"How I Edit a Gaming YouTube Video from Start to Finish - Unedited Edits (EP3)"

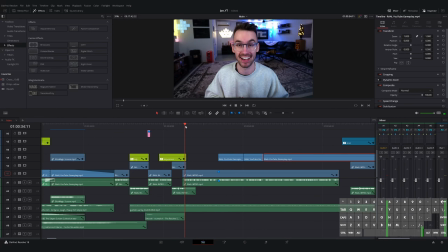(53:01)
What I'm doing now is I'm bringing in B-roll from the gameplay. If there's ever like a more long-winded talking portion, it's good to add in something visual for the viewer to watch,
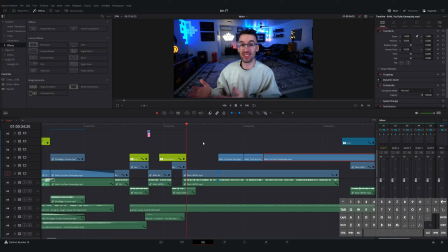(53:18)
because otherwise they're just staring at you talk, and unless what you're saying is really important,
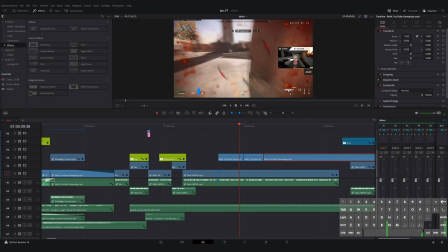(53:22)
they're probably not going to want to watch it. So there's a section here where Joe is talking about the RAL and how good it is, so I'm looking for parts in the gameplay that show that off, and that's what I'm doing.
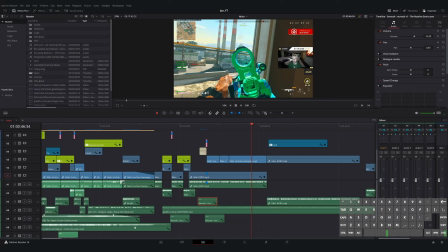(53:35)
Oh, I noticed I added in a text note. So this is like one of those parts where I think I missed a couple things in OBS.
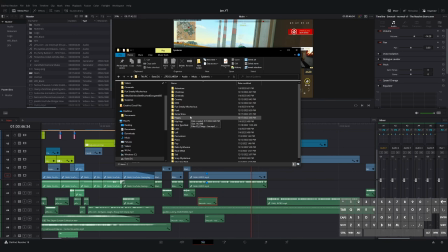(53:42)
I probably paused the recording and forgot to start it up again when I had started editing.
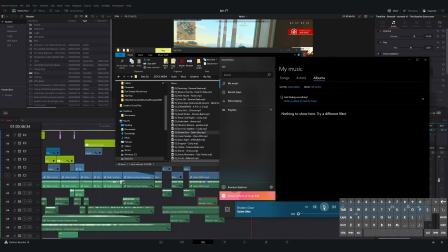(53:47)
So I added a text node with RAL text, or RAL, RAL text.
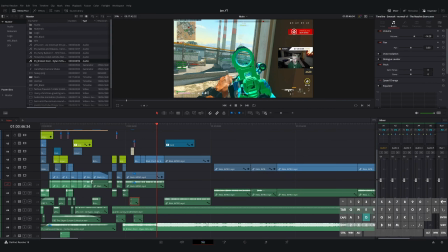(53:57)
I'm looking for an audio track for the second part of the intro. Joe has like one song that I normally use when he does his What's Up YouTube.
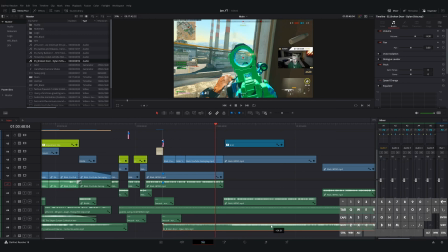(54:06)
I'd like to think of it as his theme music. I don't know if it's that serious, but I like to think of it like that. So I always use that. And then if his intro goes on a little bit longer, then we got to start bringing in some different music.
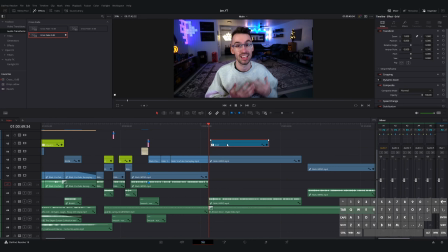(54:20)
So found an upbeat hip hop song that I'm using.
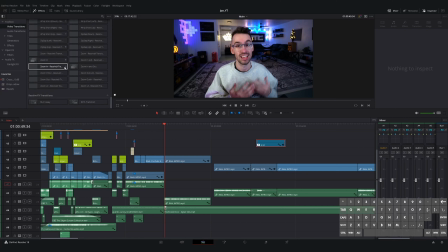(54:25)
Throw that in there. And what do I do next? What are we looking for?
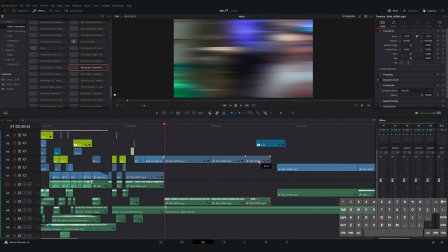(54:32)
What are we looking for, man? Oh, okay.
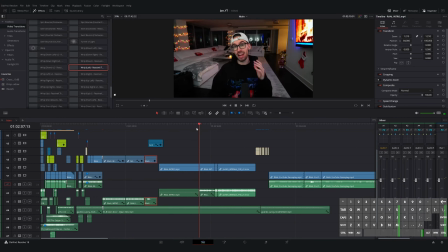(54:37)
So this next section, he starts to talk about the gun.
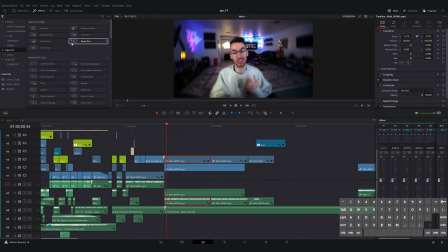(54:41)
And originally, he had two different parts to this. So he's got one where he's talking like you're seeing him on screen now, where it's full screen.
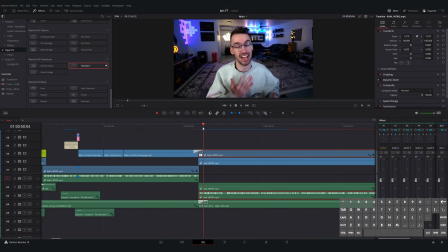(54:54)
He's just talking about the gun and why it's good and why he feels like it's going to be the next best thing.
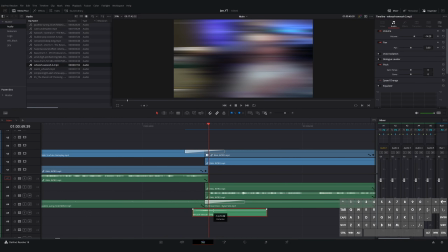(55:01)
And then he has a second part where he's actually showing the loadout and going over the different attachments.
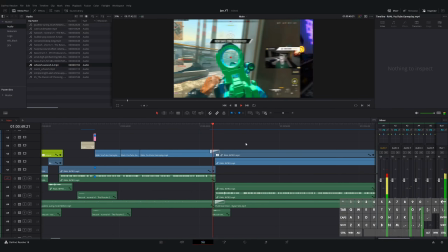(55:10)
Well, in Brandon's professional opinion,
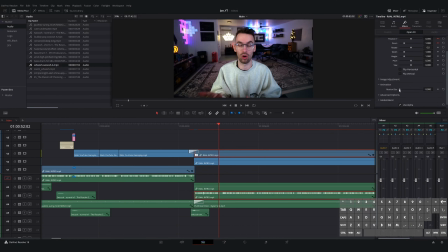(55:14)
I felt like him going over the attachments wasn't as useful and it was too long.
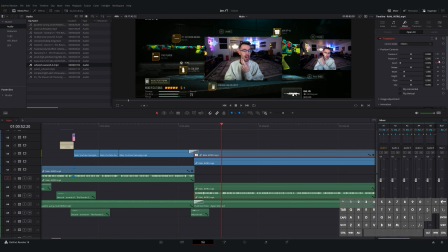(55:20)
So what I'm going to do is I'm going to overlay the first talking section over the second talking section. So that way we can still see the attachments and still see him going over the different things with the gun,
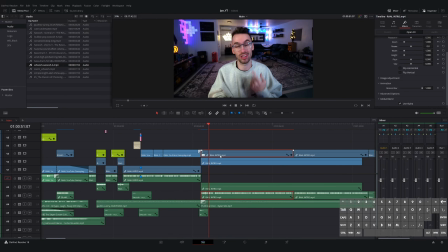(55:39)
but we get like the more enjoyable part of the talking section. And I felt like it worked pretty well. They ended up both being around-ish the same length.
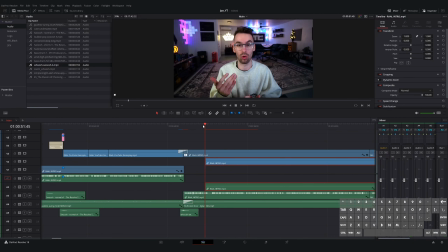(55:54)
Yeah. So you can see I start with it fully zoomed, and then I add an open transform node to punch out on it and put it on top of his other webcam.
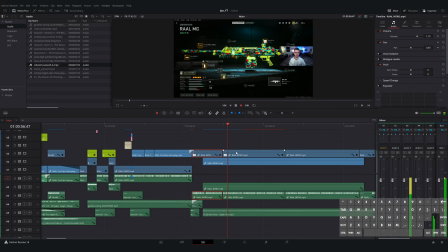(56:08)
And it worked pretty well. So I'm just listening to what he's saying, and I'm seeing what is important.
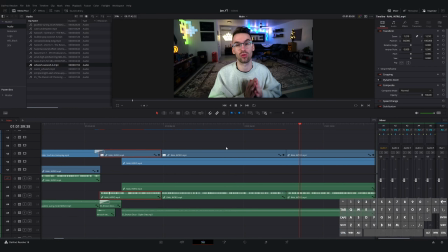(56:17)
We're cutting out anything else that is not. One thing I've noticed with the open transform node, and this is random, I don't know if anybody else has experience with it,
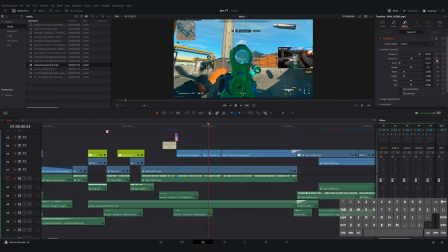(56:26)
but when I go to paste its attributes, so if I wanted to copy and paste that zoom,
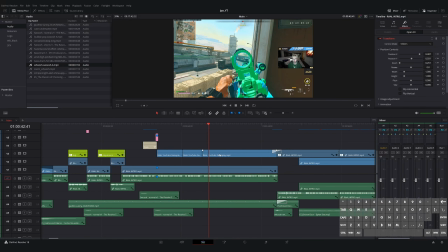(56:31)
right, the timing on it is always off.
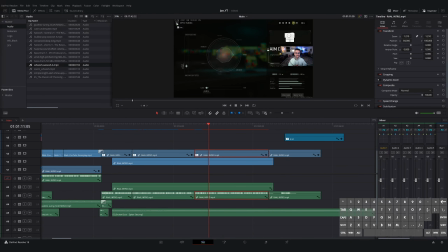(56:35)
Like the keyframe is like 4 minutes ahead or behind of the clip. It's weird. Super weird. I don't know if anybody else has noticed that. Yeah.
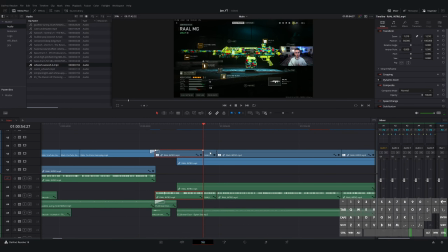(56:45)
Anyways. So copied over the transform node, and now I'm playing around with what he's saying and just figuring out what's needed and what sounds best and that sort of thing.
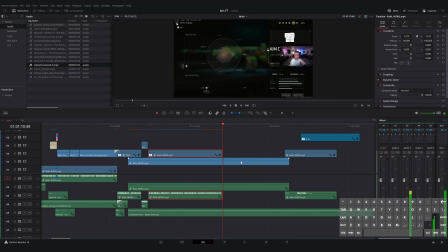(56:56)
So I do that for a little bit, and then I think after that, we're getting ready to hop into the gameplay besides the sponsored segment.
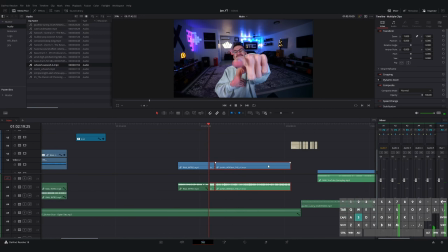(57:04)
All right, yeah. So now we're starting to get into the sponsored part of the video.